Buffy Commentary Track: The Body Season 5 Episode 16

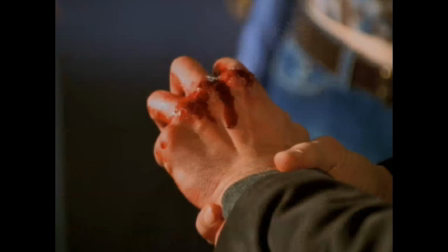[28:59]
Because, again, it's not about the cool action of punching something. It's about the startlement of having somebody punched it or the realization that you just did. So, you know, I had those wide shots of the girls, everybody very much in their own space.
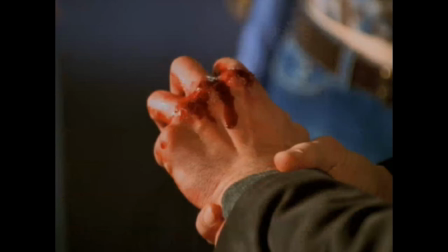[29:16]
And then all of a sudden, you know, you hear this thing and then Xander's apologetic and everything changes at this point in the scene because now they have something physical to latch onto. And they get to become the Scoobies again. The whole thing, and some people didn't get this, which is my fault, but the whole thing of him looking at his hand with the blood
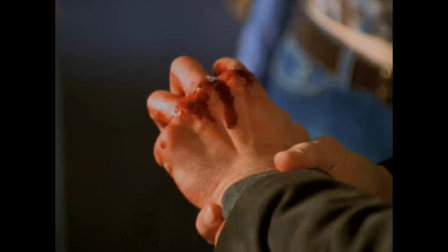[29:37]
and being better when he sees it. Again, physicality as a living thing, not just as a dead thing, but it making him feel better, it making them feel like they're the Scoobies again because they had a little crisis to deal with.
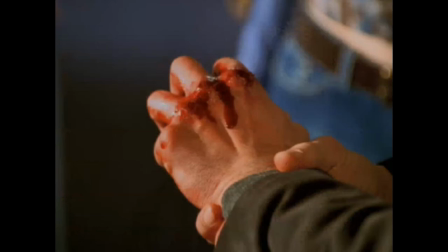[29:55]
And Tara understanding that. The fact that it hurts is a good thing because it hurts less than the other things. So now they can get their shit together. The other thing about this scene is that I believe it was the plaster that Allison was allergic to,
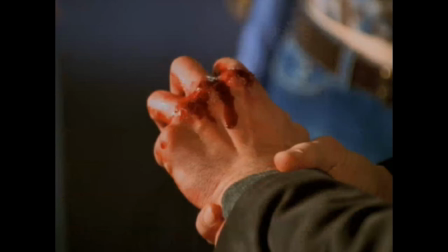[30:11]
but when we shot the part where he punches and she goes up to him, her right eye swelled up enormously. Luckily, I was shooting her left eye so we could get most of what we needed done, and then we could shoot the rest another day.
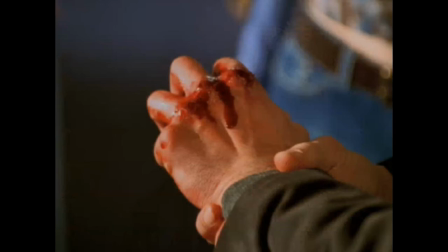[30:29]
But she actually had to go to the hospital, and they gave her steroid pills and all sorts of things, and we figured it was the plaster because it started to happen again when we went back there, but we didn't know the whole time what was wrong with her. Her face, her eye just started swelling up at the end there, so we figured later there was a plaster.
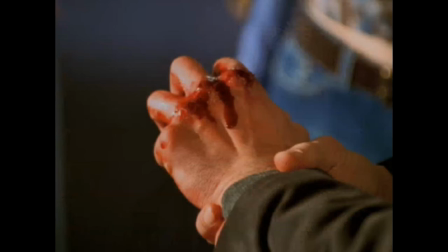[30:46]
And, of course, one more beat of, no, wait, I need to change clothes one last time, and then out to getting a parking ticket, again, connecting the physical space and saying very mundanely, life going on, not stopping for your grief. Hey, it's Christine again.
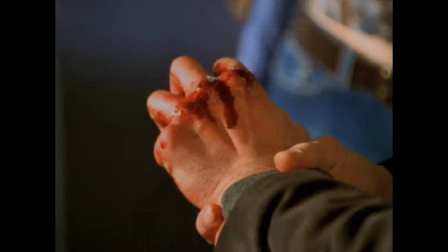[31:06]
Now, I have to confess in this next shot that I am a huge Paul Thomas Anderson fan and that I had been watching Magnolia obsessively before I shot this.
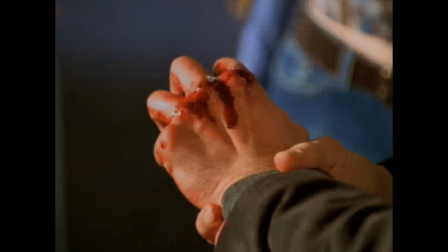[31:22]
So these endless tracking shots probably owe something to that. What can I say? I'm a hack. But what I was really trying to get at here was, again, the reality of the space.
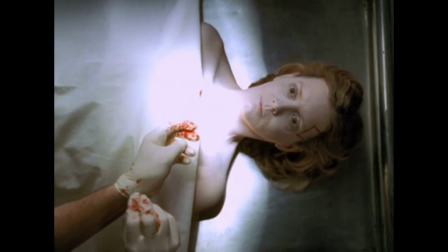[31:41]
I wanted to see Joyce very clearly, and then I wanted to walk all the way over to where Buffy was, where her loved ones were, so that you understood she was down the hall, she was really there, she was in a shot with them. It was not a cut. We weren't on a different set.
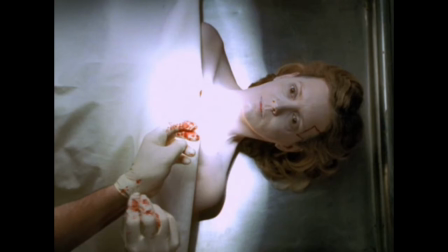[32:02]
Carrie Meyer and everyone, they did a great job building sets that connected because they knew I wanted that very desperately, that I wanted to be able to make those connections. These dissolves representing part of the process, again, the sort of the formal version of it. And again, you know, a moment of humor.
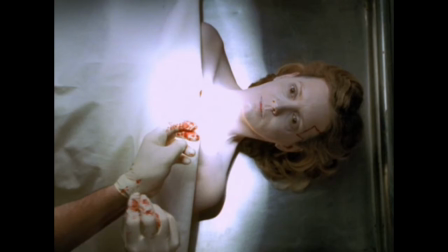[32:22]
Emma Caulfield, God bless her, will always give you the moment of humor when no other character seems appropriately to be able to.
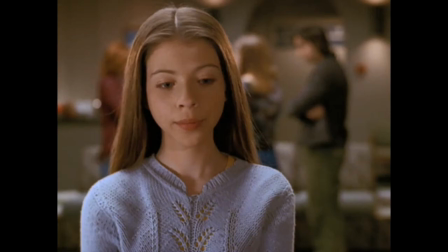Okay, I've examined your mother's body. Can we see her?
I shot Donnie.
Don, not now.
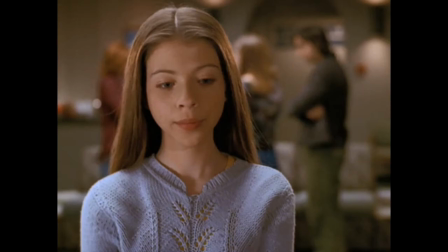[32:43]
I shot Michelle with a Steadicam when I was on a dolly for the rest so that everybody else would be slightly more solid than she was because a lot of this act has to do with her alienation
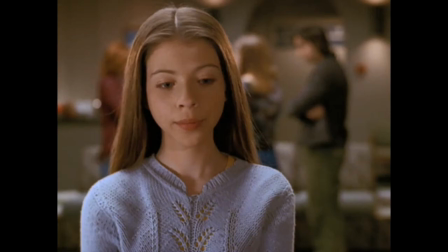[32:59]
and her feeling of the unreality of it. Buffy has been through the reality. She has dealt with the body. She broke her mother's rib. She called it the body.